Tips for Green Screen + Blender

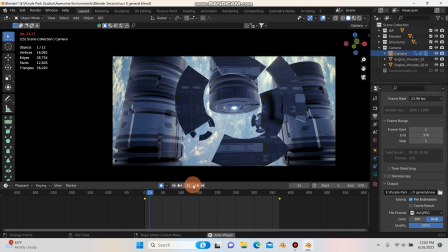Now, if we look through the camera mode, you'll see that there is some almost like a natural feel to this,
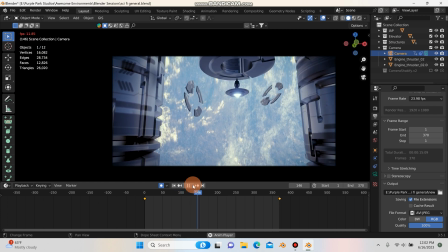like somebody is floating through space or maybe in a little tiny spacecraft coming towards the center of our scene.
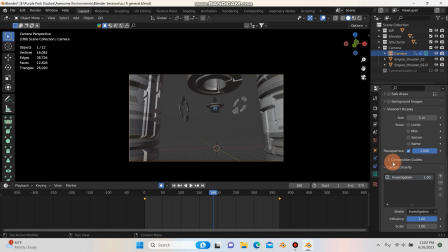And what I use for that is actually a free add-on called Shakify by Ian Hubert, and I believe there's one other gentleman who helped with that.
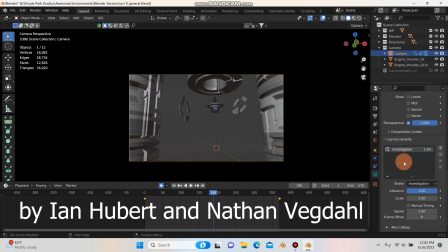I can't remember his name, forgive me if I'm wrong.
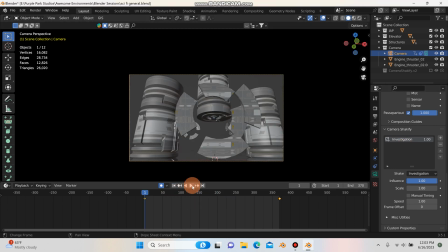And guys, you can download this free add-on for your camera off of GitHub, and as you can see, it comes with a lot of presets here. So if I click this little plus button, that'll allow me to add a preset, and then I can just go here.
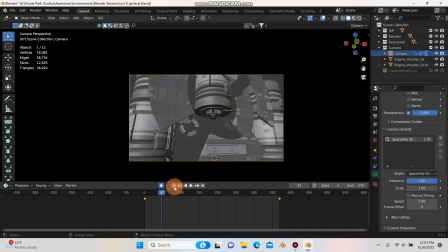So if I wanted to change this, say, to, you know, spaceship shake, now I'm getting some natural camera movements. I mean, and then you can, if it's too much, you can dial back the influence here. You can also play with the scale. So by dialing back the influence, I still get a little bit of shake, but not as much.
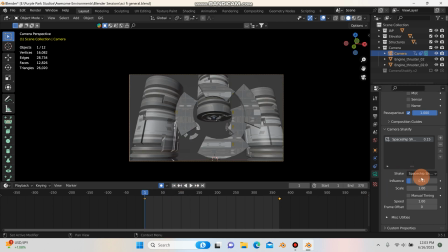But it's still adding a little bit of something to your shot versus just having that camera come in so straight with no camera movement at all. But there are a couple cool presets that it comes with, and they just come in really handy. So I believe I had used Investigation for this shot because it just felt right.
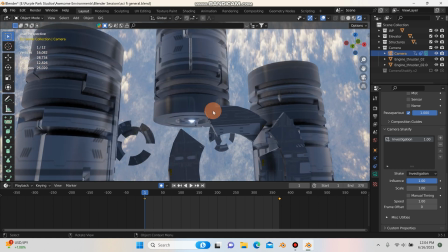And just one last thing before I head out here. I think it's important, especially to try and keep your scene as low poly as possible.
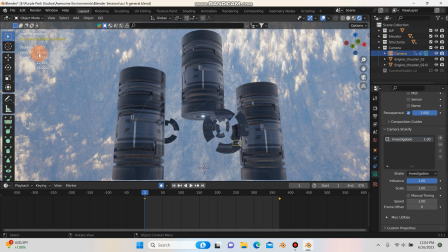You can see up in the corner, this scene is only 16,082 vertices, which is really, really low poly.
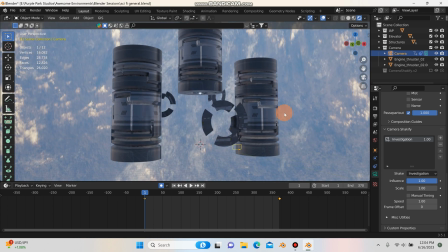And I think it looks pretty good.
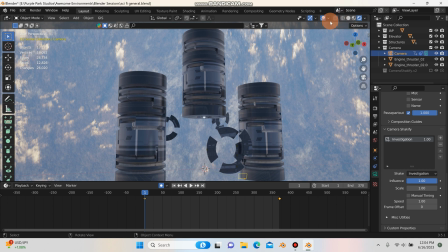So what you can do to just check the stats of your scene is you can hit this little drop-down arrow and just make sure this statistics is checked. And then you can see there it's gone by checking this. This allows you to see how heavy your scene is.
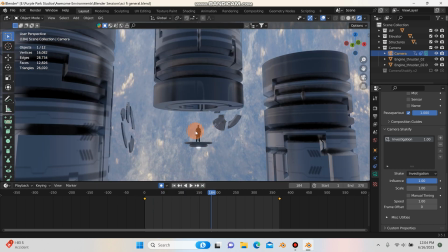So if it's important for you to keep your scene low, like maybe you're somebody like me who's not using the most expensive laptop in the world,
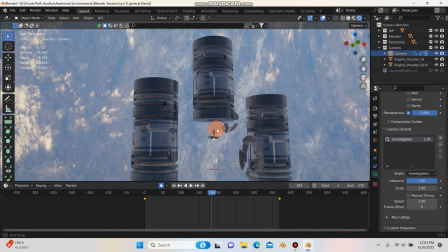it's just a lower end Asus laptop, it's really important for me to try and keep my scene low poly so that when I render an EV it
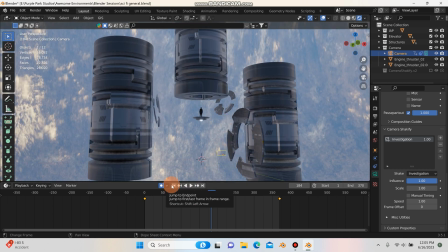goes quick and I'm not spending too much time doing like costly renders on my laptop.
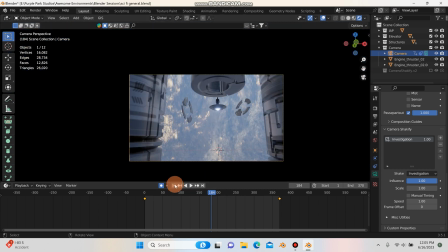So what I usually do is I'll just set up my camera and I'll kind of start building my scene through the view of the camera.
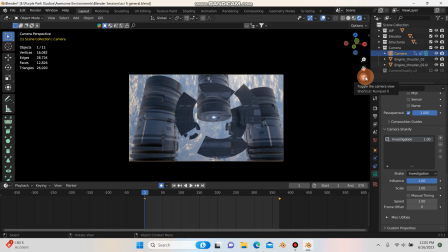That way, one, I'm not wasting too much time modeling stuff that's not even going to be in the shot, but things that are in the shot that aren't that important, they don't have to be that high poly.
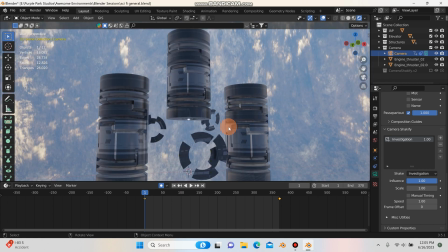So I'm just keeping my scene as low poly as possible while getting it to look as good as possible.
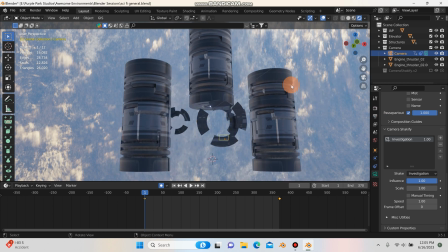So guys, I hope this video was helpful. If you found it likeful. If you found it helpful, don't forget to hit a like and leave a comment and hit subscribe.
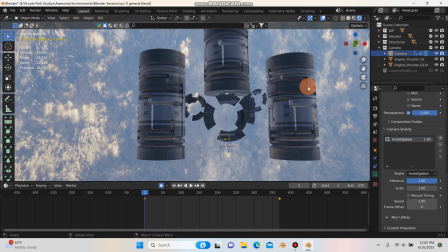And I'll see you guys in the next video. Thanks for watching.